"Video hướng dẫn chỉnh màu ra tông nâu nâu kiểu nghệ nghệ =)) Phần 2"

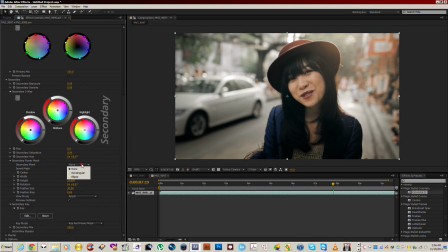(8:21)
Cái thứ hai này thì tôi sẽ không dùng rectangular, tôi không dùng hình hình chữ nhật mà tôi sẽ dùng một cái hình bầu dục. Mà tôi không invert nó mà tôi chỉ điều chỉnh những cái phần ở bên trong của cái hình này thôi.
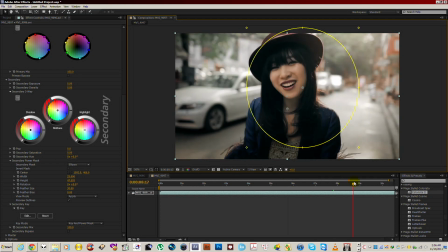(8:31)
Ở bên trong này thì tôi sẽ lia cái máy của tôi đến cái đoạn ngược sáng, cái đoạn mà contrast nó bị hỏng nhiều nhiều nhất.
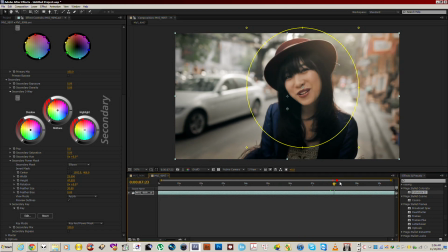(8:40)
Tức là ví dụ như đoạn này. Tôi sẽ kéo phần mid tone lên một chút để cho mặt của cô bé này sáng lên, giống như kiểu có một cái phản quang hắt vào đây. Nhưng khi mà kéo lên thì nó sẽ có hiện tượng là phần tóc của cô bé nó sẽ bị mất contrast,
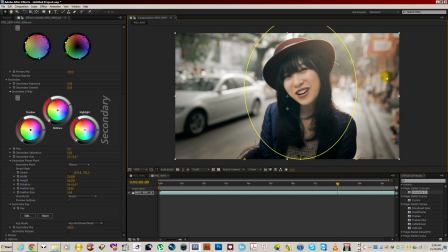(8:58)
mất tức là contrast nó bị mất, nó bị phẳng ra. Thì tôi sẽ phải vào phần density để tôi kéo nó xuống một chút. Khoảng một chút xíu, nếu mà quá nhiều thì nó sẽ thành bết và nó sẽ mất chi tiết của phần tóc, nhìn nó sẽ rất xấu. Chỉ nên một chút.
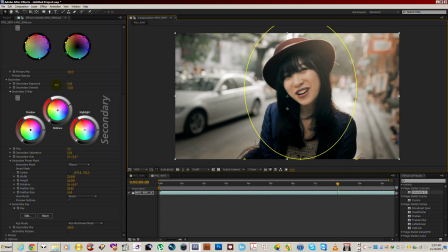(9:19)
Vì dù sao đây cũng vẫn là một cái shot ngược sáng mà nó sẽ vẫn bị mất chi tiết một cách tự nhiên. Ok, thế này nhìn có vẻ ổn ổn.
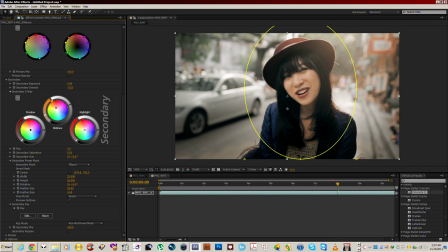(9:34)
Ok, và tôi sẽ cho cái phần mặt của cô bé này ấm lên một chút nữa. Đây là một cái động tác lần thứ hai để lấy lại cái skin tone, tức là cái màu màu da ấy. Tức là khi mà chỉnh cái phần ấm này ở trên khuôn mặt như này thì nó chỉ có tác động vào cái phần này thôi,
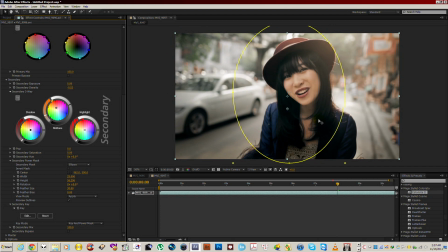(9:51)
chứ nó không tác động vào phần khác. Đấy, và sau đấy tôi sẽ
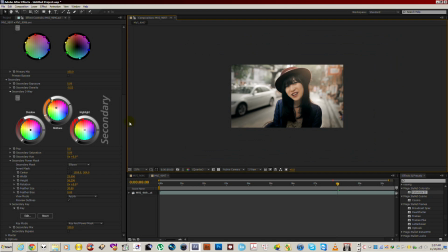nhân đôi cái layer này lên, cái effect này lên bằng cách control D hoặc là Apple D ở trong Mac,
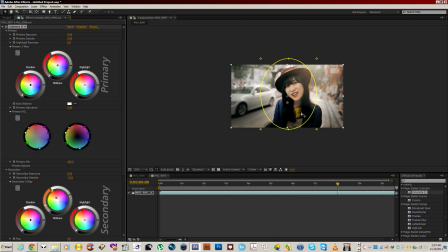(10:09)
control D, thì khi mà nhân lên thì nó sẽ sáng hơn, nhưng mà mình không cần thiết là nó phải sáng đến mức như vậy.
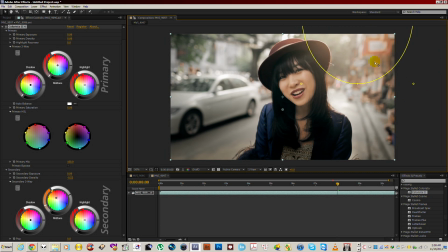(10:16)
Tôi có thể di chuyển cái vừa nhân này lên, dịch ra đây để cho nó sáng ở cái phần đằng sau,
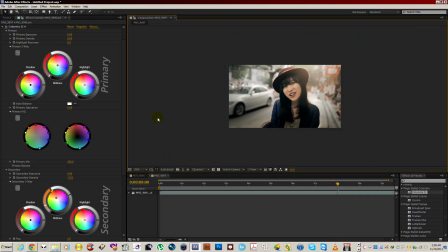(10:24)
cho nó có cảm giác như ánh sáng ở đằng sau chiếu vào. Và bây giờ thì tôi thấy cái bức ảnh của tôi khá là hoàn thành.
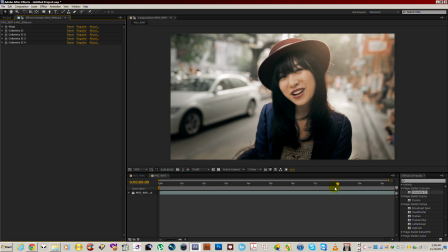(10:33)
Cái shot này của tôi nó đã gần như là nó hoàn thành.
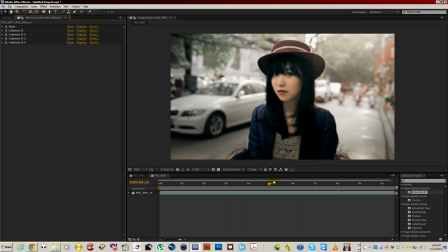(10:38)
Ánh sáng nó di chuyển, chi tiết nó cũng không đến mức bị quá mất.
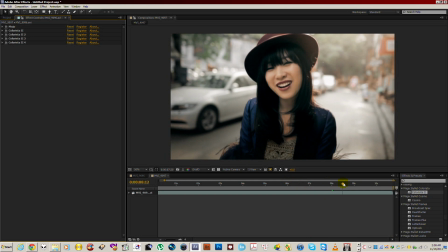(10:43)
Và tôi vẫn có những cái chi tiết.
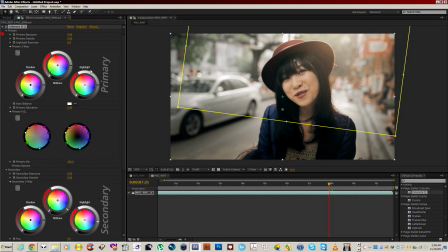(10:48)
Có thể tôi sẽ quay lại cái phần layer thứ hai này để tôi cho nó tối hơn một chút nữa.
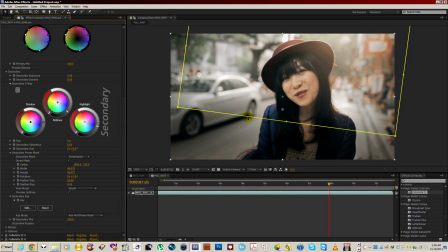Để tạo ra một cái không khí.
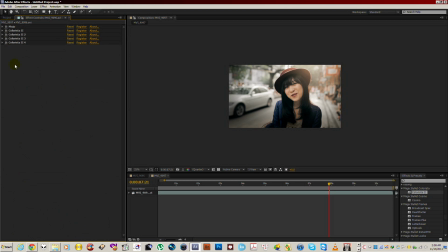(11:05)
Ok, bây giờ chúng ta có thể xem lại những cái gì mà chúng ta đã làm bằng cách select tất cả những cái effect và bật lên tắt đi. Thì trước tiên là chúng ta đã thay đổi lại được cái tông màu của bức ảnh, và những cái tông màu này bây giờ càng ngày nó càng gọn gàng hơn.
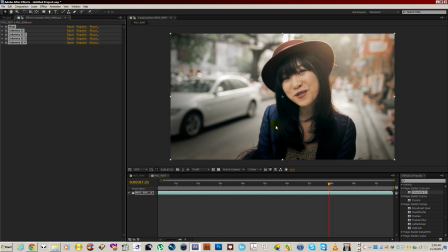(11:20)
Trên trên bức ảnh này nó có màu xanh và màu đỏ, màu da cam. Những cái màu mà đối nghịch lẫn nhau, và ở đằng xa chúng ta có nhìn thấy một chút green, một chút những cái màu xanh lá cây, mà nó xanh lá cây theo kiểu phim nhựa chứ nó không rất nó không rực lên như là video,
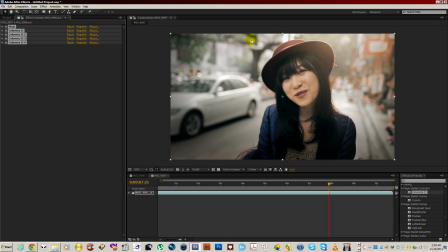(11:39)
thì nhìn nó sẽ rất cảm xúc. Ngoài ra thì cái tông màu nó không bị chỉnh theo kiểu thương mại, tức là cái phần cyan nó được cố định vào cái áo này thôi, nó không bị ám ra mặt hay là không bị ám vào cái phần màu đen của tất cả các cái khoảng khác ấy.
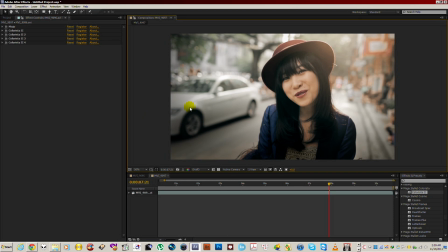(11:55)
Ok, và sau đây thì chúng ta có thể cho thêm cái effect vào để tùy khẩu vị của mỗi người. Cá nhân tôi thì tôi rất hay dùng effect hạt sạn của phim nhựa,
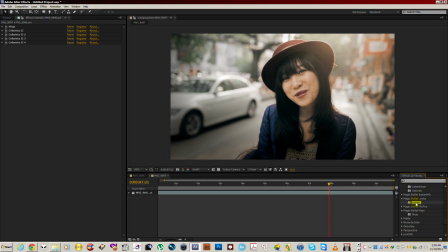(12:11)
thì các bạn sẽ dùng một cái effect tên là Magic Bullet Loop. Loop thì trong này khi tôi thả vào đây thì nó chưa có cái sự thay đổi gì,
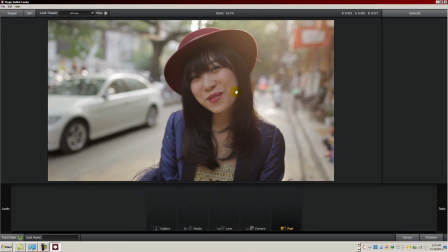(12:22)
nhưng khi bấm vào Edit thì nó sẽ mở ra một cái interface của Loop.
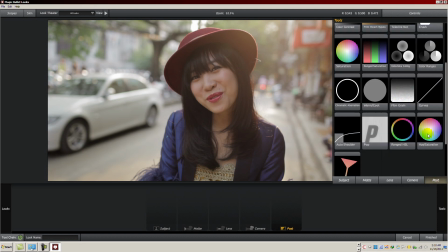(12:26)
Thì vào thì sẽ chọn phần Post ở trong Loop, và đầu tiên là thả vào đấy một cái phim grain.
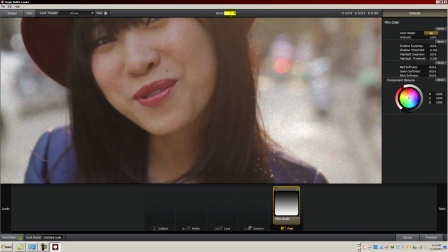(12:32)
Thả cái phim grain này vào thì các bạn nên để 100% để monitor cái hạt sạn
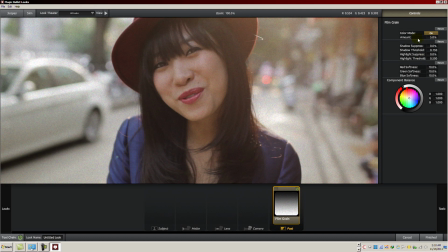(12:41)
100% này. Thì theo khẩu vị của tôi, thường thường tôi để mặc định là 5%. Có nhiều người người ta thích nhiều hơn, có vẻ quá nhiều. Có nhiều người thì có thể chỉ để 2. Nó cũng có sạn, nó chỉ hơi hơi sạn một tí.
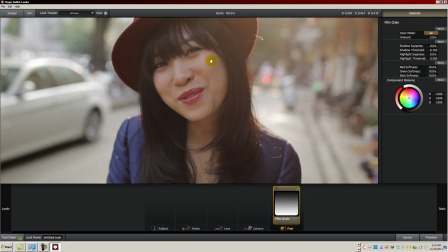(12:56)
Khi mà hình ảnh nó chuyển động, những hạt sạn này nó sẽ chạy chạy chạy chạy nhảy nhảy nhảy, thì nhìn nó sẽ rất là cảm xúc. Thường thường tôi sẽ để khoảng 2,5. Còn các bạn thích sạn màu hay là sạn đen trắng thì tùy, cái này không quan trọng. Tôi hay để màu cho nó giống phim nhựa. Bấm ok.
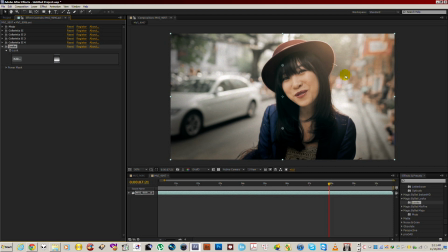(13:16)
Đấy thì cái bức ảnh sau khi đã có một cái effect lúc vào thì nó có những cái hạt sạn, nó sẽ tăng thêm những cái chi tiết của những cái phần bị cháy. Ví dụ trên bức ảnh này có những cái đoạn này này, đây chỗ này này là chỗ bị cháy này, nó sẽ trắng phớ này.
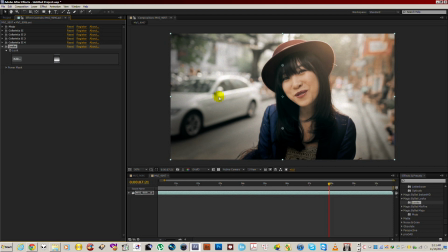(13:29)
Hay là một số những cái đầu của cái ô tô này, vì đặc tính của kỹ thuật số nó rất là dễ cháy, thì cái phần hạt sạn này nó sẽ một cách nào đấy nó sẽ giúp những nhà làm phim kéo lại những cái chi tiết đã bị cháy mất.
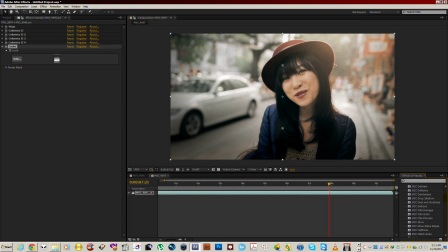(13:48)
Và tiếp theo đấy thì tôi sẽ có một cái effect tên là phim damage. Phần phim damage này khi mà thả vào thì nó sẽ tạo ra cho bạn một cái tông màu vàng vàng sẵn, mà chúng ta không cần sử dụng cái tông màu này.
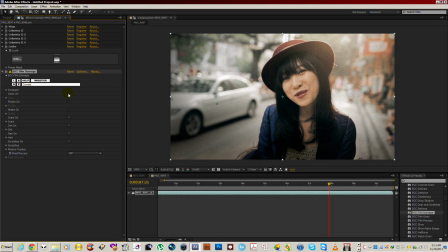(14:05)
Tắt phần màu đi này, tắt color on đi, tắt phần gain đi. Gain này là cái hạt sạn của cái plugin này, nó không đẹp bằng hạt sạn của cái plugin kia thì chúng ta không dùng. Và cái phần xước phim thì cái này thì tùy mỗi người, nhưng tôi thì trong trường hợp này tôi không dùng.
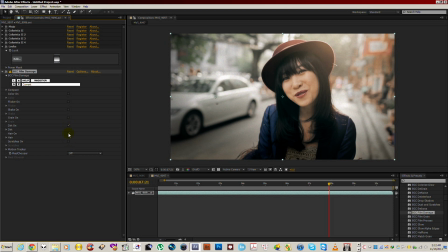(14:22)
Tôi chỉ để cái phần hair với cả phần dust, tức là phần tóc bị dính vào các cái phim nhựa, vào những cái phần mà bụi bẩn trên cái phim nhựa.